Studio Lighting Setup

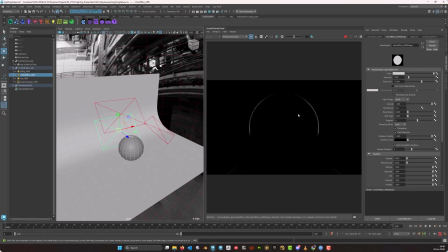8:04 So this can be especially useful if the object is dark, or if it blends too much in the backdrop, or like I was saying,
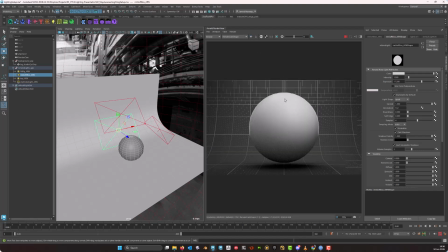8:12 it once again helps to just really create this lovely sense of separation between the main subject itself and the background. So together these lights, it gives you a nice simple studio lighting structure, and the key light creates the main direction,
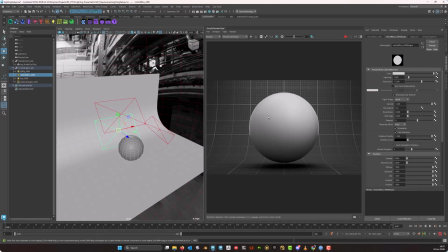8:29 the full light softens the shadows, and the rim light helps separate the object from the background itself. So the reason this setup works is because it's giving you a clean structure in which to base your renders off of.
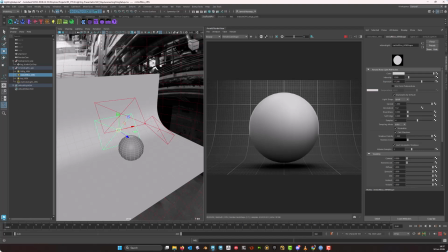8:45 Right, so you've got this infinity curve, you've got this HDR that's giving this nice sense of environment lighting and more realistic and interesting reflections. And then we've got the key full and the rim light that's all helping to really kind of bring the focus onto the subject itself,
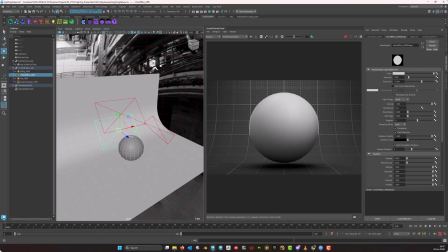9:02 and also to help pool the light around the subject. So a good render, it's not just about the model or the textures. The lighting also plays a big role in whether the viewer can actually understand the form, the materials, and even the surface detail.
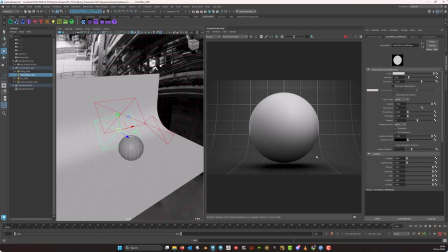9:19 So at this stage, I want to be clear in that I'm not expecting you to become lighting specialists. The aim is simply for you to recognize that lighting is part of presentation and that a controlled setup can make your work much, much easier to read. So let's have a look at how it is that you can import this into your own scene.
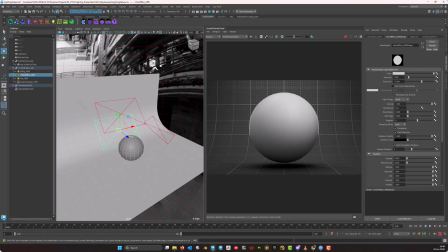9:37 Okay, so what I'm going to do is I'm going to actually delete all of this so that I don't have anything in the scene.
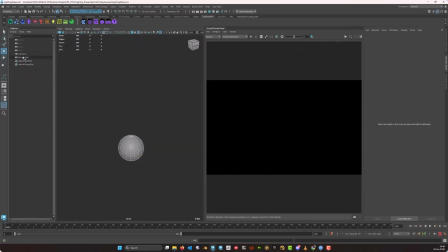9:43 And delete the camera as well. Now, at this point, hopefully you've already downloaded it and even the HDR as well. It would be on you to make sure that that HDR is copied into your source images folder of your set Maya project,
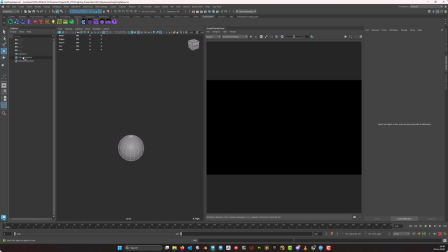9:59 and that you are actually working from a set Maya project at the moment. Okay, so I'm going to go ahead, I'm going to click on File, I'm going to say Import, and I'm just going to navigate to the folder that I have it in over here.
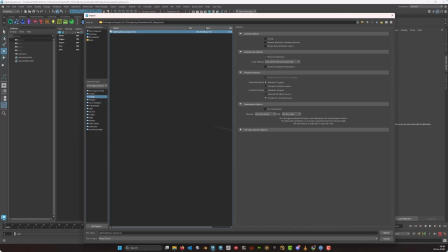10:11 And because it's a Maya file, you want to make sure that when you click on Import, that your files of type are set to Maya scenes. Okay, and then I'm just going to say Import, and you're going to see that it's going to come in.
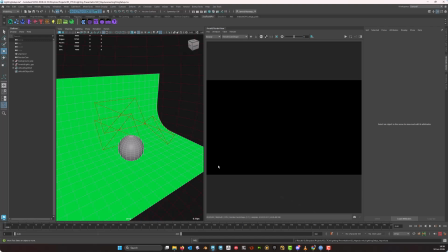10:21 But the thing is that notice how on my side this comes in, but this background, it's got this really bright green color. Now, if you import something and for whatever reason Maya couldn't
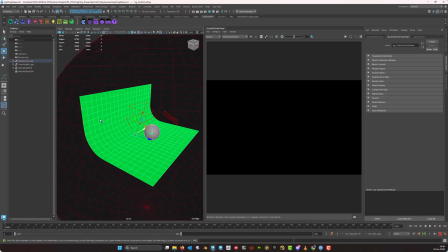10:33 assign or couldn't understand what material is meant to be assigned to an object, then it's going to show it as this very bright green color. All I'm going to do is I'm just going to select this object. I'm going to right click and I'm going to say assign existing material. And for me, the material is already in the scene.
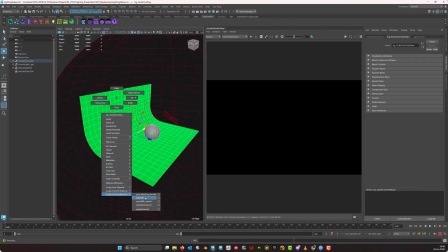10:50 It's this grid underscore dark gray. If you don't have the material, then that's not a problem. You can just assign a new material and then adjust it from there. So that's all that you really need to do.
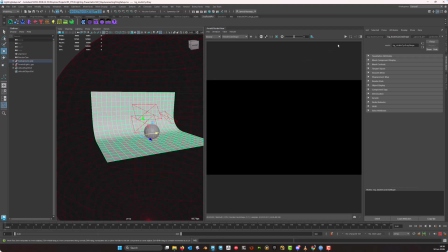11:04 And then from there, you can, if you click render, you should start to see the backdrop and the lights.
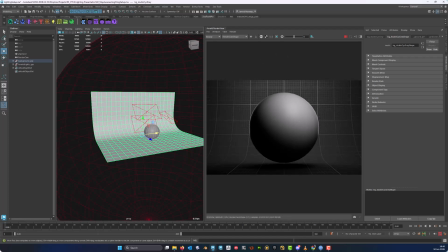11:13 But the thing is that we still got this environment light. Now notice how this environment light right now, it's no longer showing the map.
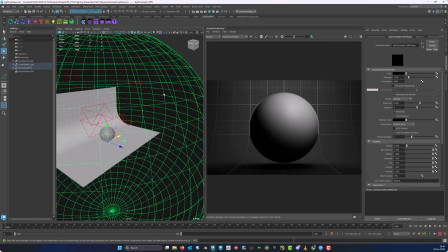11:20 And that's because generally you're going to have to reconnect that environment light. So if we click on it and we come here to the attribute editor, come here to color, just click on the checkerboard icon. This little window will pop up and I'm just going to say file.
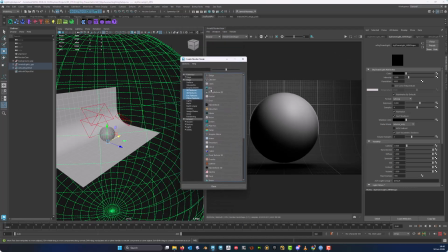11:36 And then when you click on the folder icon, it's going to take you straight to the source images folder.
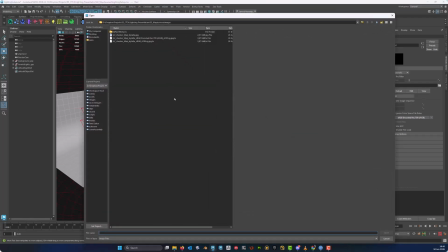11:42 And then from there, provided you've actually copied the map in there, you should be able to grab it quite easily. Now, I don't store my maps in this particular folder. I'm going to use another directory for that. And it's this directory right here. And I'm just going to grab the exact same map that you've got.
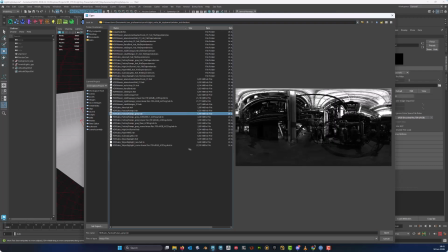12:00 And I'm going to say open. And then when I click on render, see what a significant difference that actually makes.